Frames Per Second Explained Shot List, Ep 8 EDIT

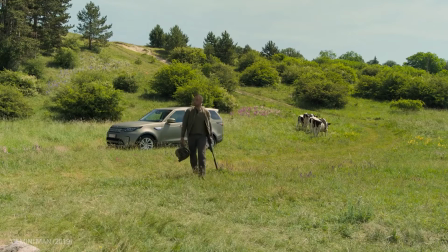Director Ang Lee took this idea a step further when he decided to shoot Gemini Man at a whopping 120 FPS.
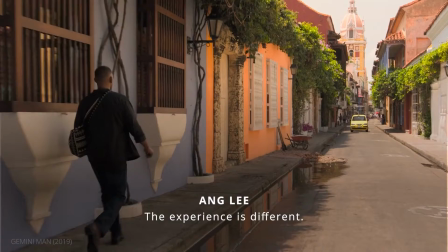As a vision more closer to life, the experience is different, the perspective is different.
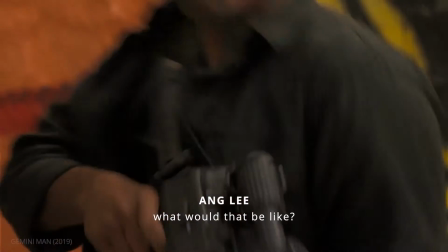You got the first-person feeling, what would that be like? To me, it's a logical next step.
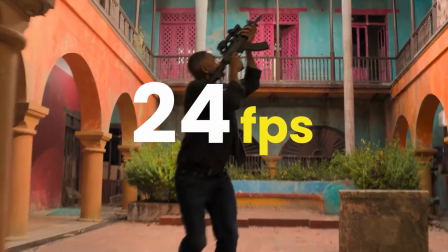However, since this video essay is presented at 24 frames per second, these clips you're seeing don't represent the look of higher frame rates.
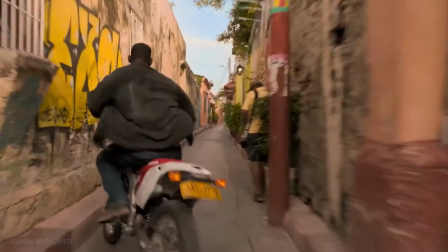So, to get the full experience, you need to see it projected at an equal frame rate.
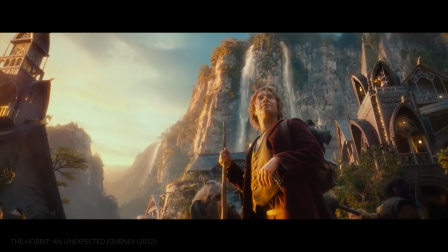Are these failed experiments or an evolution in filmmaking?
Let us know in the comments. Had enough of dwarves for one day. Now,
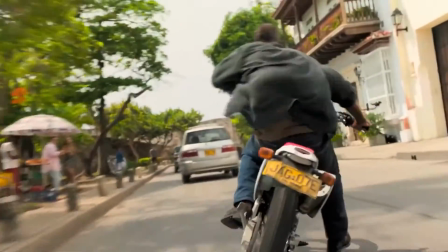The additional frames in higher frame rates makes motion look smoother.
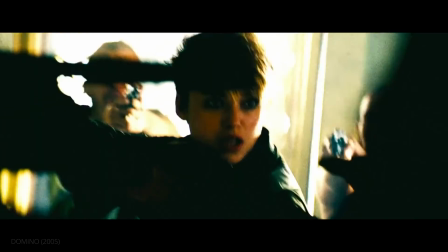But what about when cinematographers deviate from realistic speed to tell their story?
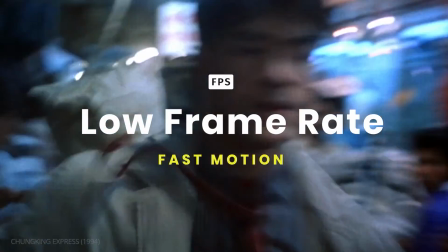Fast motion.
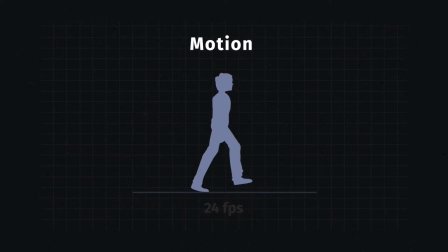Assuming you'll be playing back at 24 frames per second, simply put, lower frame rates can make motion look choppy because they lack frames.
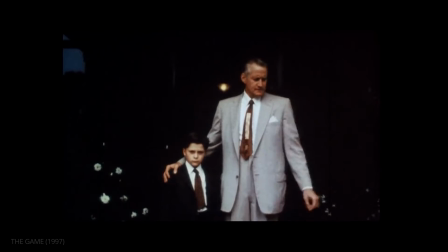What's the point of doing it that way? For example, recreating the vintage look of old home movies.
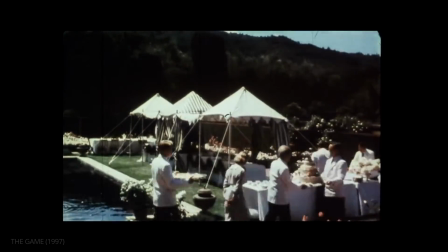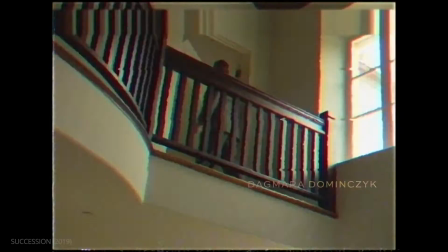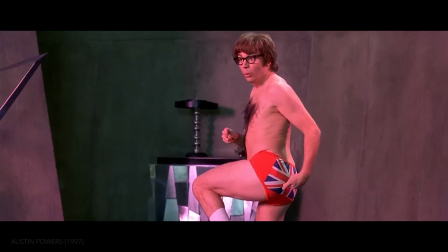Or adding a comedic element to the scene. In our previous video, director Jay Roach revealed this simple trick for creating fast motion. The way the Fembots' heads explode, it's such a primitive technique.
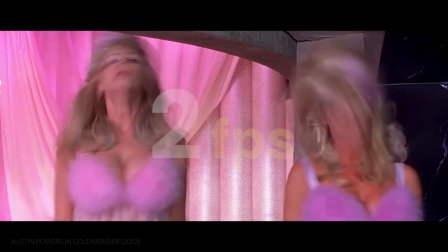You just undercrank the camera to 2 frames. They move their heads around at normal speed, but because it's undercranked, it looks like they're just jerking around and short-circuiting that, of course, they're...
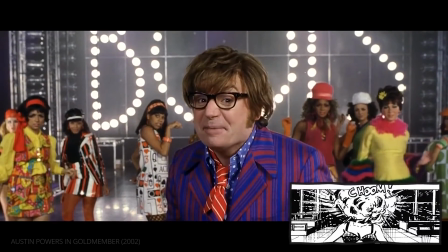Oops! I did it again, baby. Yeah!
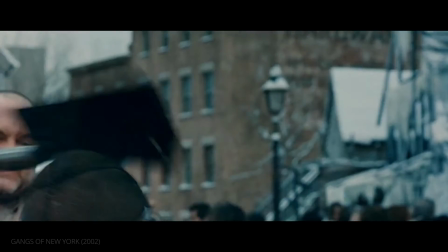Now, let's look at another reason filmmakers shoot lower frame rates. This technique is called step printing.
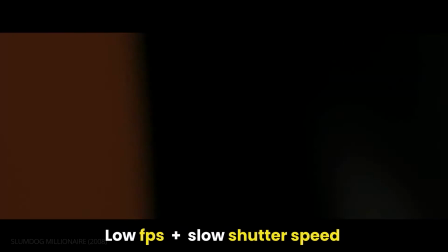This is done by shooting a low frame rate, often with a slow shutter speed to create the blurring and streaking.
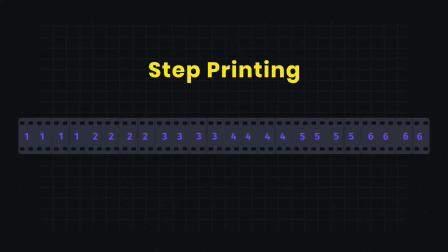Then the frames are copied and repeated to create 24 frames per second.
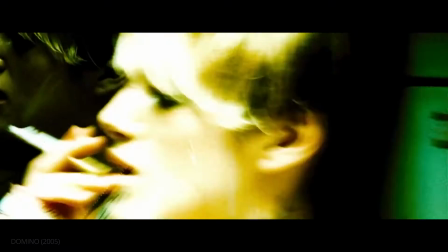For example, my name is Domino Harvey. I am a bounty hunter.
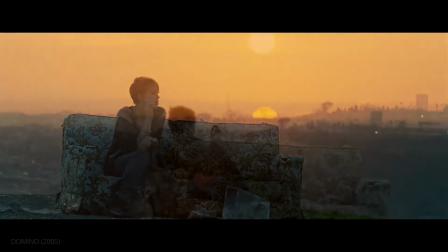In Tony Scott's Domino, they shot sequences at 6 frames per second,
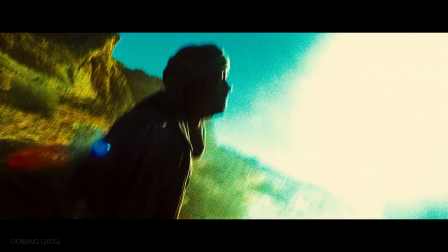then printed each frame an additional 4 times to equal 24 FPS.
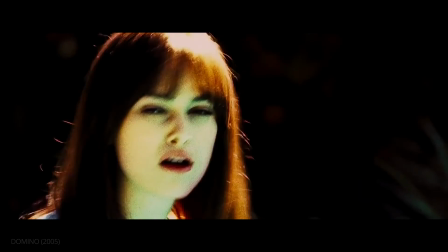I tried Beverly Hills High for a spell, but it didn't work out. I hated them.
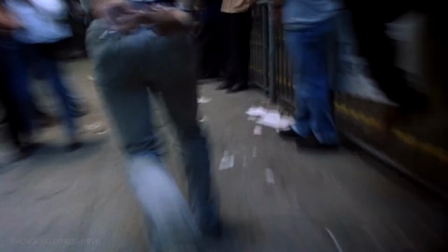You can also find this effect in the films of Wong Kar-wai.
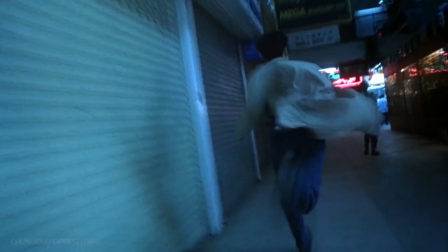What?
In Gladiator,
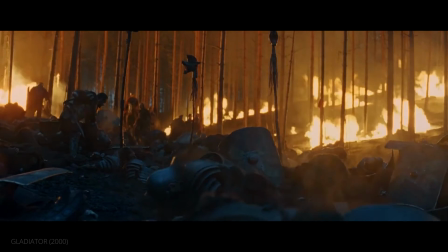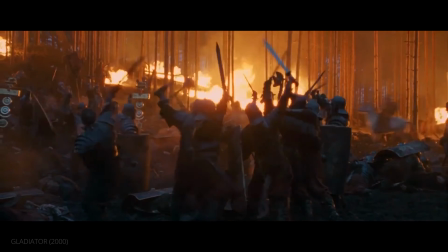and music videos.
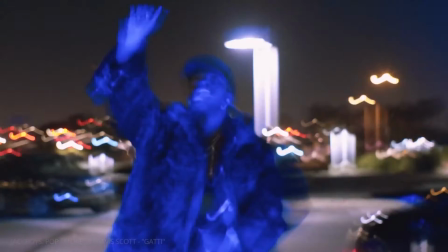The physical motion is at normal speed, but the amount of motion blur gives the impression of fast motion.
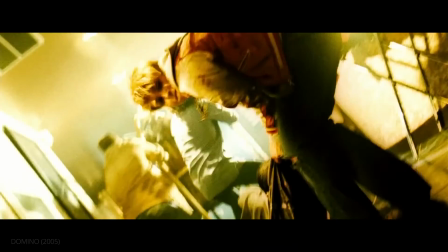Ideal to create a visceral and subjective presentation.
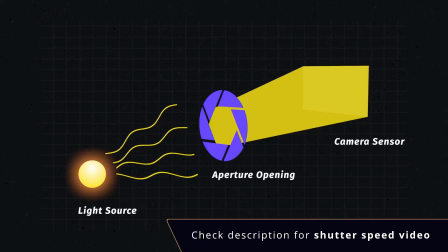For more on the relationship between shutter and frame rate, check out our other video on shutter speed, linked below.
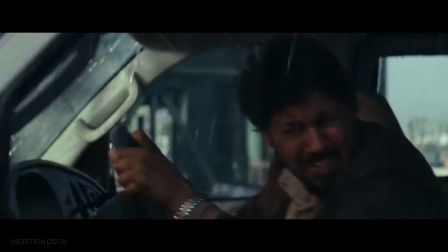Now, let's look at the opposite effect.
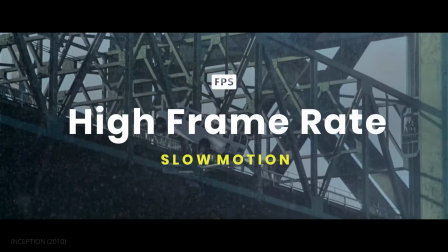Slow motion.
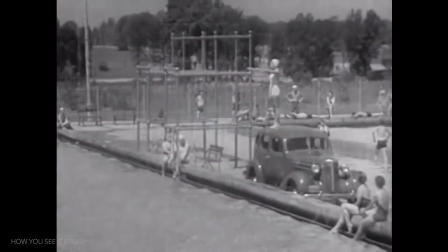If we want to slow down the motion of something that goes fast, we speed up our camera and make, say, 5 times as many pictures per second.
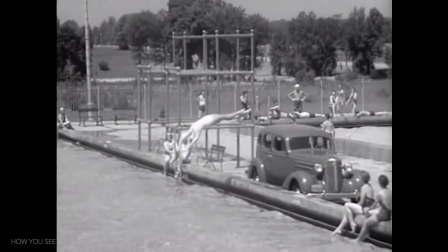We have slow motion when they are shown on the screen at normal camera speed.
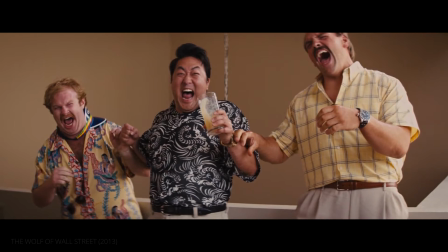Assuming you'll be playing back at 24 frames per second, to create a slow motion effect, you'll need to shoot at a frame rate higher than the playback rate.
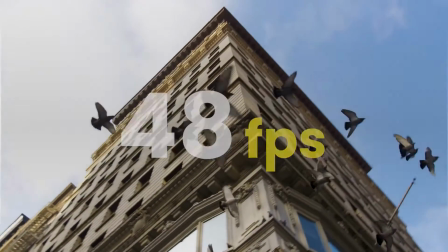Say 48, 60,
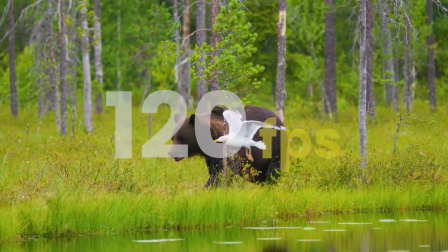or even 120 FPS, which is called overcranking.
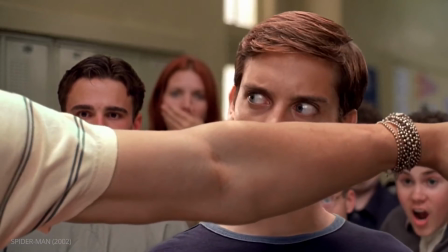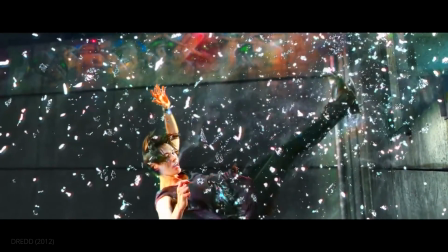The higher the frame rate, the slower you can slow down footage while maintaining smooth motion and clarity.
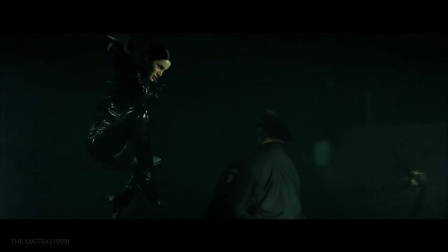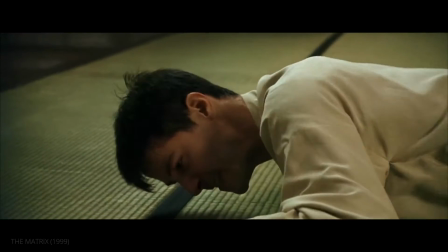For The Matrix, shots were taken at speeds up to 300 FPS.
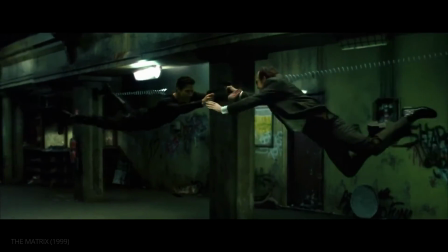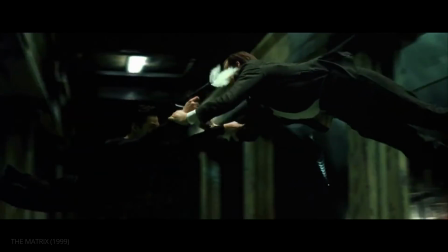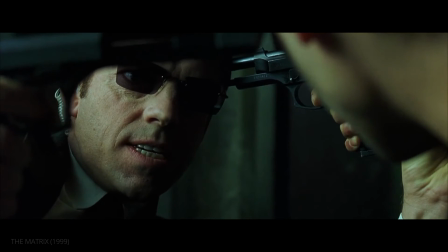You're empty. So are you.
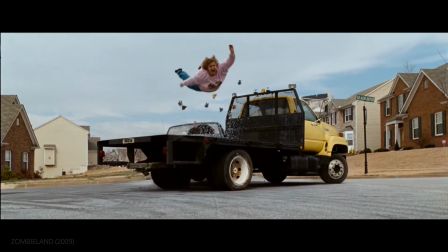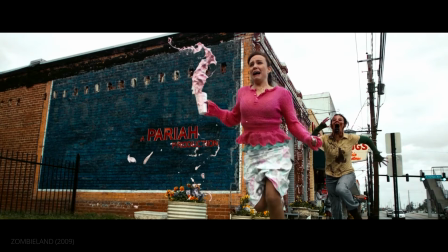The opening credit sequence of Zombieland was shot at 1000 FPS.
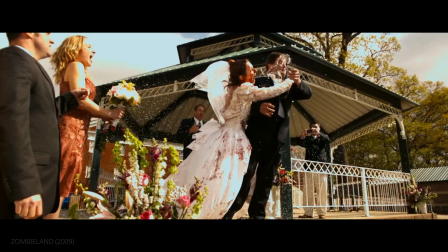The key thing to remember about slow motion is that it emphasizes whatever action or emotion you present it with.
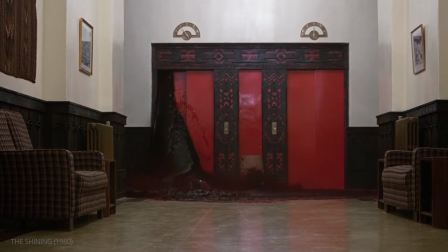It can make horror more terrifying,
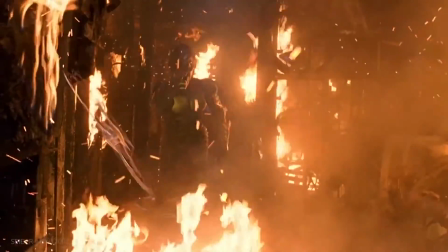action more spectacular.
Oh, great.
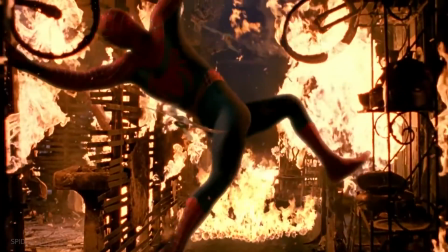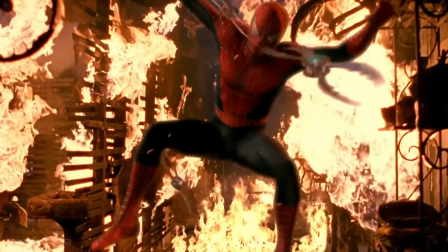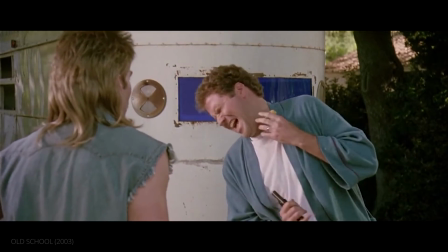or comedy, more hilarious.
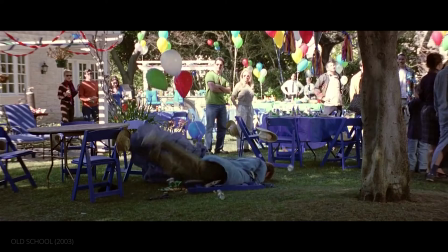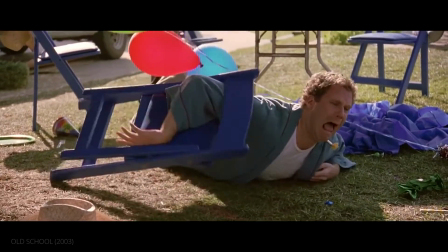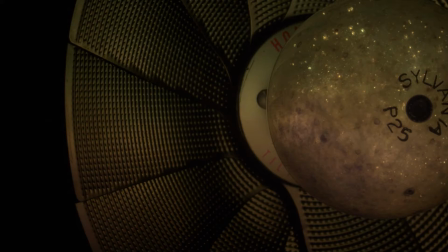Filmmakers utilize these extremely high frame rates to capture motion that even the human eye cannot see.
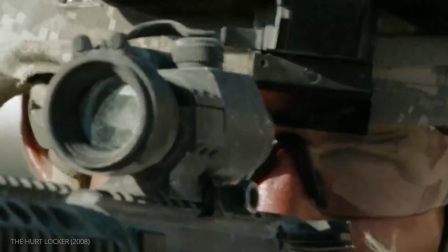I can't get a shot!
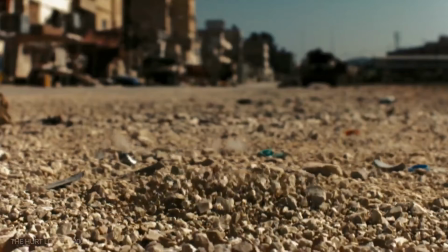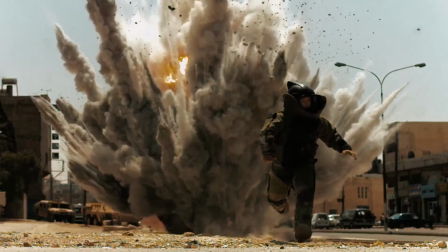In this scene from The Hurt Locker, extreme slow motion is used to brilliantly capture an explosion.
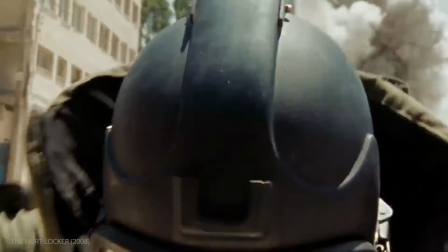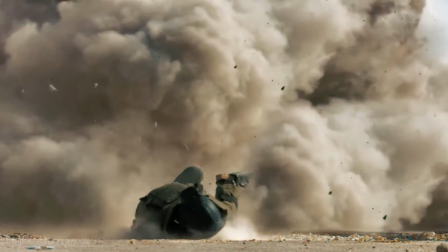High frame rates also enable filmmakers to utilize speed ramps,
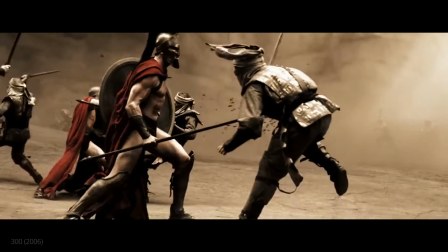like in this iconic action sequence from Zack Snyder's 300.
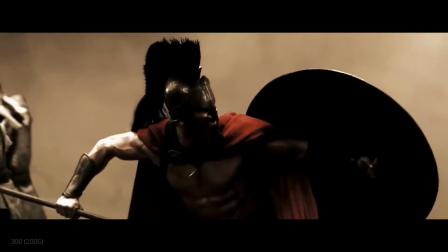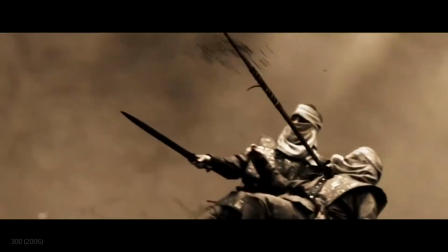A speed ramp is an editing technique used to transition between varying speeds of motion in the same shot,
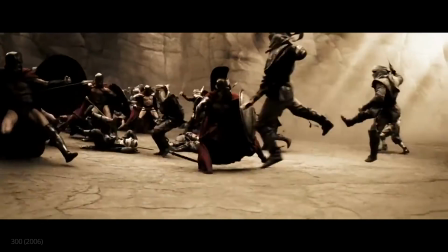where each strike is given extra weight and impact.
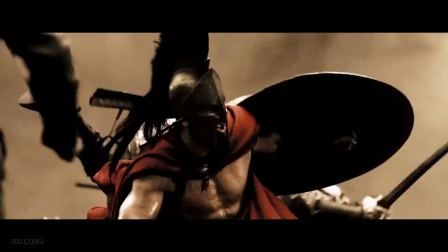To better understand the impact of slow motion on story, take a look at these two fight scenes.
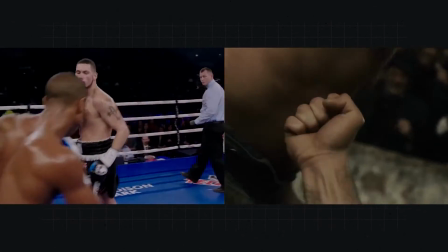One is at normal speed while the other is in slow motion.
Creed ready to let his hands go.
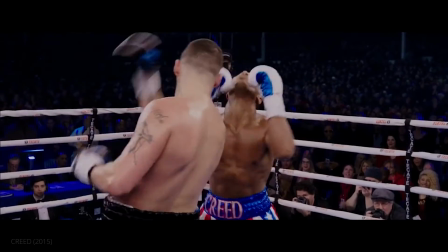Creed misses and gets hit in return. First, distract target.
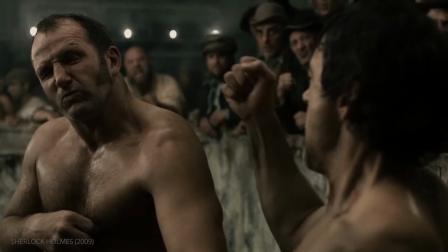Then block his blind jab. Counter with cross to left cheek. Hard left hook for Conlon.
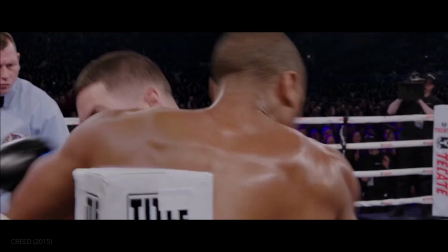Over again. Tie him up! Creed wraps him up and pulls him in.
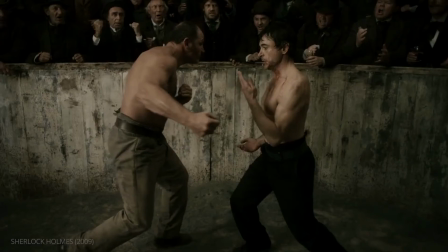Discombobulate. Dazed, will attempt wild haymaker.
What does slow motion accentuate in this fight scene for the audience?
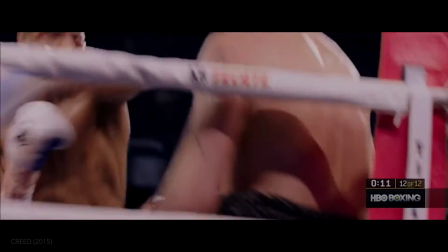We can write jaw. Creed spins, puts the champ in the corner.
What does it take away?
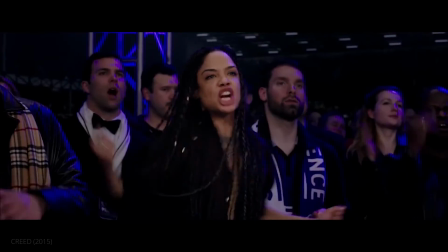Throwing body shots like he's Rocky Balboa.
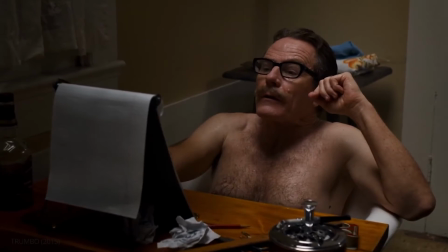Let us know in the comments. And now, as promised, some tips on how to manage frame rates in your projects.
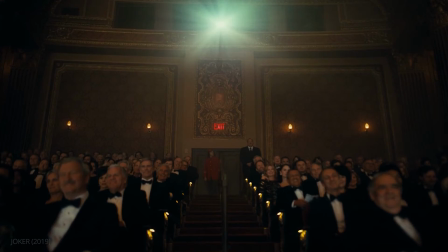Pencils out. Settle down, class, settle down.
Deciding which frame rate to shoot at depends on what you want the final product to look like,